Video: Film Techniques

When the sun is going down, that's what people call the golden hour. When you got the low light and it's got this different color to it, beautiful.
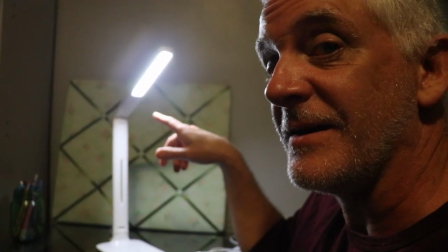(4:17)
That's when to make movies. This is an LED light. Getting the light just right is an art. I love lighting. For those of you who take this very seriously, I'm sorry that I've gotten a little goofy. I've been quarantined for way too long. I'm so sorry. Setting and background.
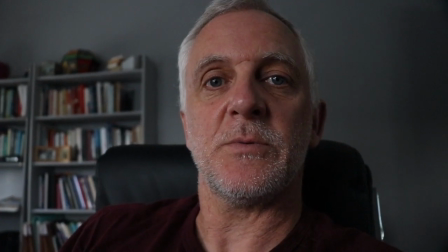(4:49)
Those things over there are out of focus, which makes them less distracting, which is kind of nice.
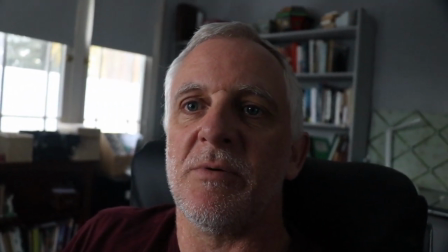(4:55)
If I put them like right over my head like this, that might look a little weird, a little too much.
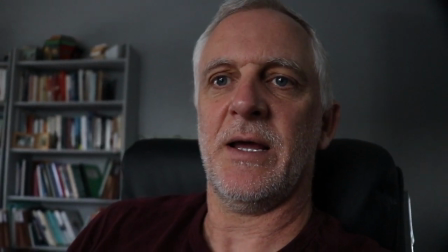(5:01)
But they have their own space, and I have my own space. That looks a lot better now.
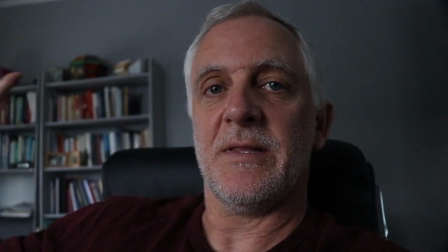(5:06)
So make sure that there's nothing in the background that's weirdly distracting.
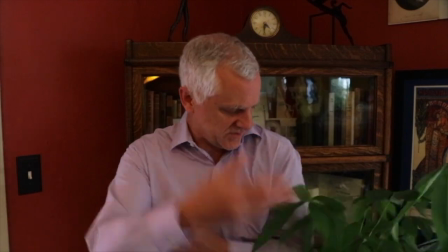(5:13)
Very distracting. Really bad choice. So how about here?
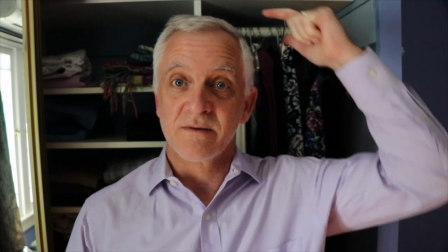(5:19)
No, my mom takes pictures like this with always a tree growing out of somebody's head. It's kind of noisy out here. How about an example? He wants an example.
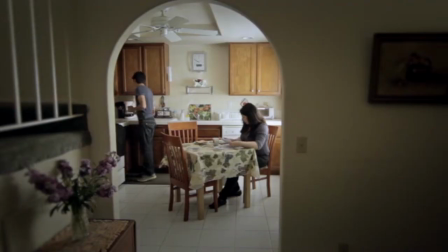(5:31)
It's not just about keeping your background from being busy.
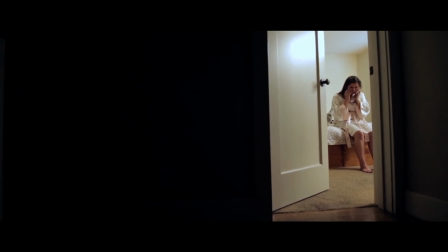(5:34)
You can use the background to frame your actors, to make sure we know what's important.
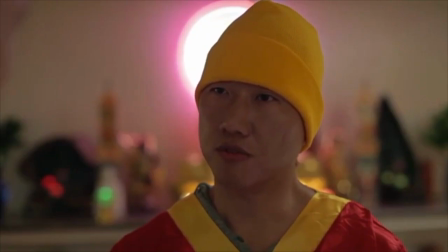(5:41)
It can also make your actors stand out. It can tell us what's important.
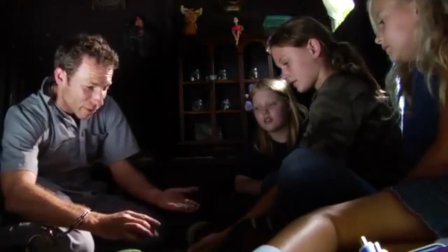(5:45)
It can highlight certain things. Also, lighting can make your actors stand out from the background.
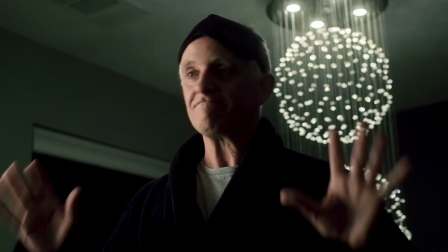(5:52)
Always make sure that your set doesn't make us look at the wrong thing.
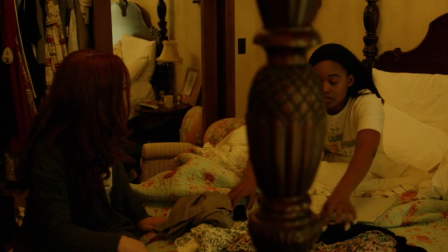(5:57)
You also don't want your background to hide your actors. Also, get your hair out of your face.
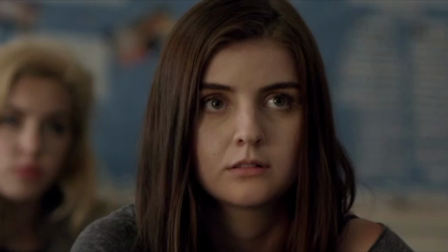(6:06)
We look at the thing that is in focus, so making your background out of focus works well.
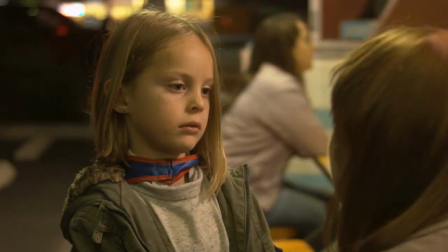(6:11)
A good cameraman can make sure that we look at what's important. Sound.
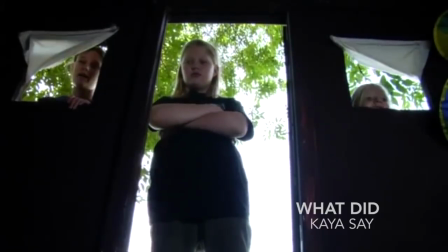(6:25) Really? Wow. Shut up, Kaya. Just because they're kids doesn't mean we're stupid.
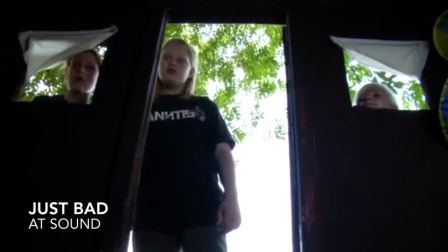(6:31) Tells the truth, or else.
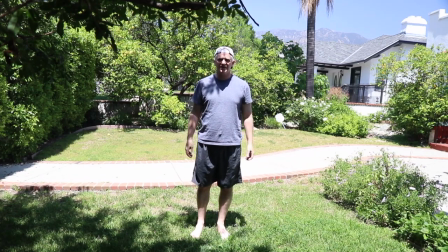(6:37)
If I go out here, you're not going to be able to hear me. I have to yell for you to hear me. You can't do that with your phone because your microphone is connected to the camera.
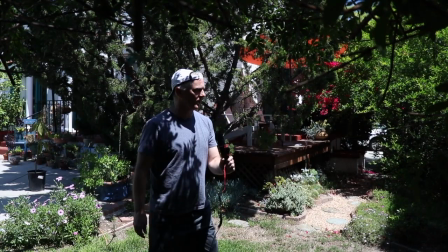(6:47)
I have a cord. I can go anywhere. I can walk over here. I can walk over here.
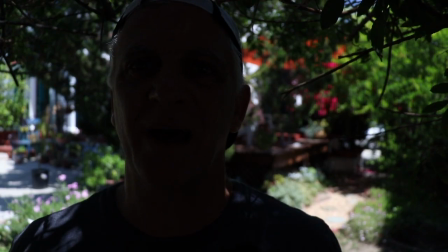(6:52)
Microphone. I have a microphone. See how bad my exposure is now? Oh my gosh, it's noisy here. Where did all these cars come from? People are supposed to be inside. What's going on? So it's best if you either film things that don't have sound when you're far away, and when you need to talk, you need to be closer to the camera. Filming outside is tough. So much noise. This is really noisy out here.
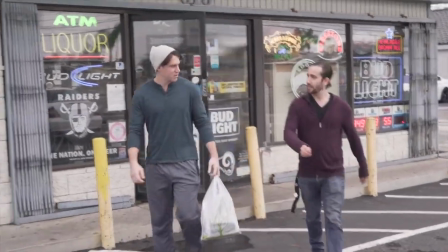(7:21) I sound like I'm on a freeway. What if I tell you I'm a backstabbing friend? He always has something smart to say.
Never do that. That would be a bad choice. Sound is really about just testing. Make sure it sounds okay. Listen to the background noise. Be clear, be loud, make sure we can understand you. That is the best advice I can give you for sound. Well, that was fun. Angles.
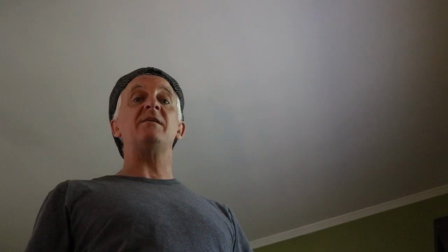(7:52)
If you see more floor, it's probably a high angle shot. If you see a lot more ceiling or sky, it's probably a low angle shot.
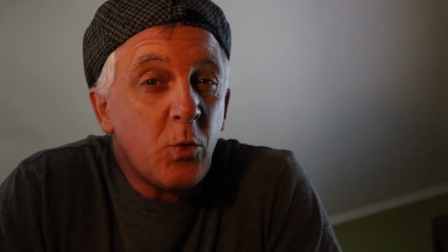(8:01)
A low angle shot. You gotta worry about lighting because most lighting comes from above. So low angle shot, think about your lighting.
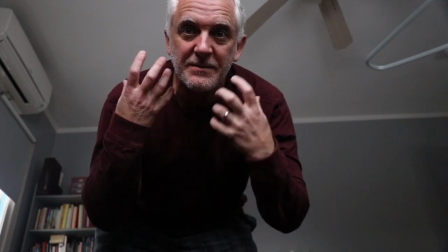(8:10)
A good low angle shot makes the person who's in the shot seem more scary or in charge or the boss.
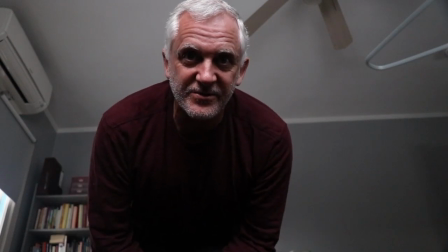(8:18)
Yeah, low angle shots are interesting. This is a low angle shot.
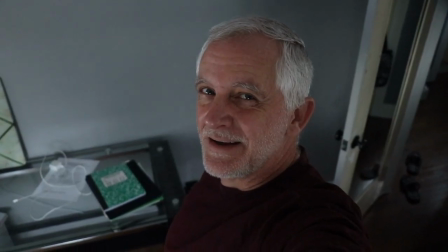(8:22)
A high angle shot makes this character seem less,
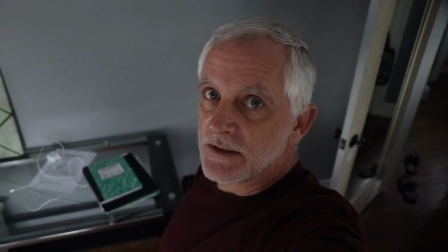(8:28)
smaller, not as important, maybe even a little scared.
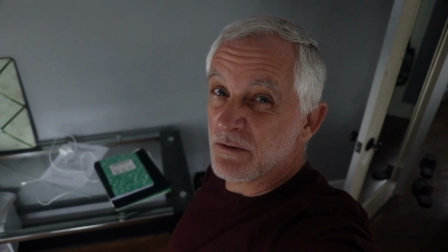(8:33)
They use high angle and low angle a lot in horror films. This is a high angle shot. I think you need more examples.
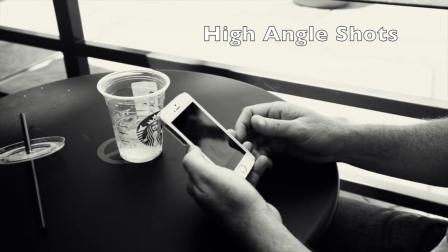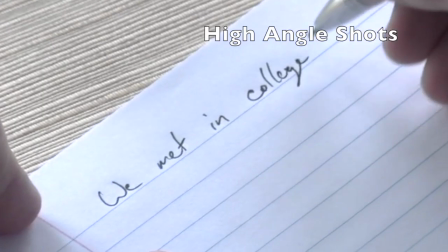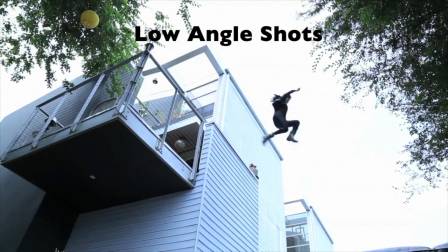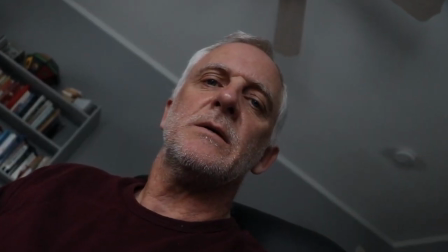(8:59)
Crazy angles are crazy. They have their purpose. They can be pretty cool if you use them right.
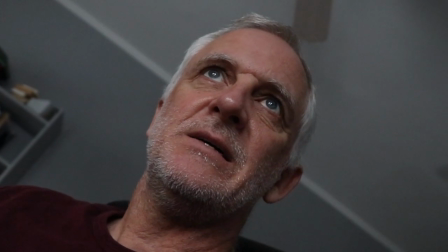(9:06)
Don't use them all the time. Only in moments where you want to get into the mind of the character and it's crazy
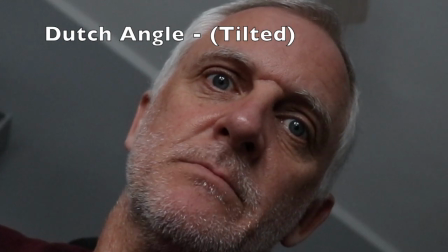(9:14)
or disturbed or scared.
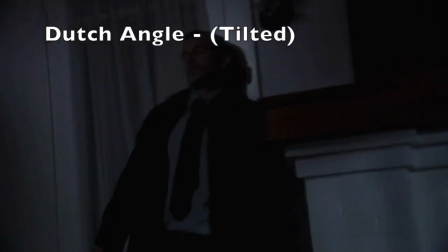Vary your shots. So one of the things that can help make a really good video, make it seem more cinematic or more professional, don't film from the same place every time. Bring your camera in closer.
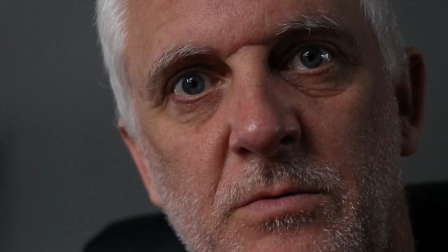(9:44)
Go from here to here to here. Bring it in closer. Close-ups are good for making sure people know something's important. We know that it's important. This whole video is important. Like this. Very important. Would you like an example? She wants an example. Very important. This is a 2-minute short film, and look at how many different angles they shot from.
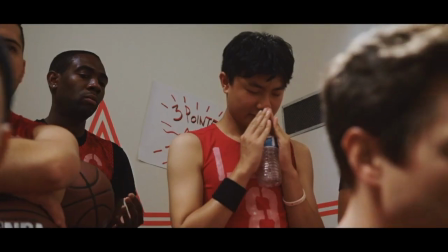(10:11)
1, 2, 3, 4, 5, 6, 7, 8, 9, 10, 11,
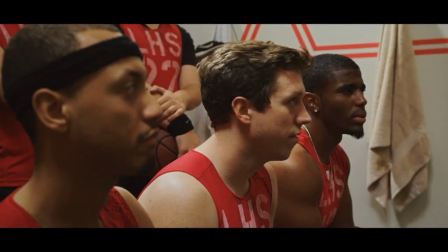(10:18)
12, 13, 14, 15, 16, 17, 18, 19, 20, 22, 23, 24, 25.
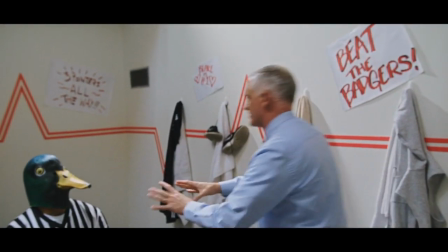(10:25)
There are 26 completely different shots in this 2-minute film.
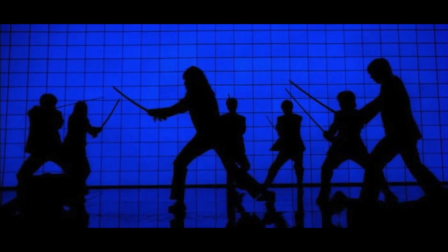(10:29)
So pay attention to your favorite films from now on and look at all the different kinds of shots they do.
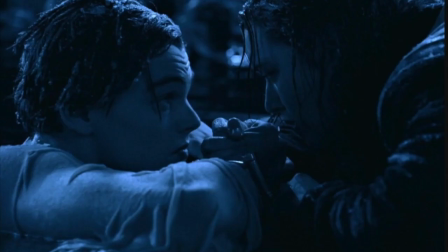(10:35)
Wide shots, close-ups, extreme close-ups,
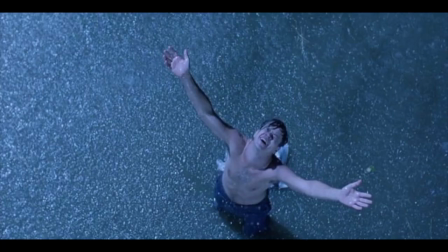(10:44)
high angle, low angle,
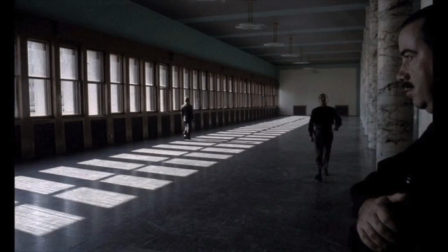(10:50)
silhouettes, bright lighting, dark lighting, shallow focus, deep focus.
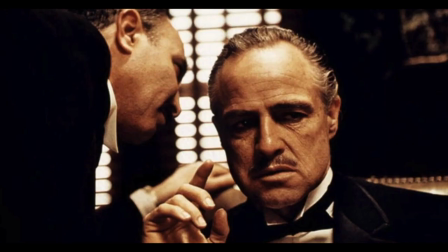(11:00)
The camera is your friend. Use the camera to tell us your story. Well, I guess that's it. Thanks for watching. I'm glad you were here with me. I'm having way too much fun with this. I hope you learned a couple things. There's lots of videos online. Please go learn more things. Yeah. Feel free to watch more videos online. Yes, that's a very good point. There's lots of great videos that'll teach you more than what I can teach you. Ah, I agree. Thanks, everybody. Say goodbye. No. Let's do this again No. another time. Never. Okay. Oh, gosh.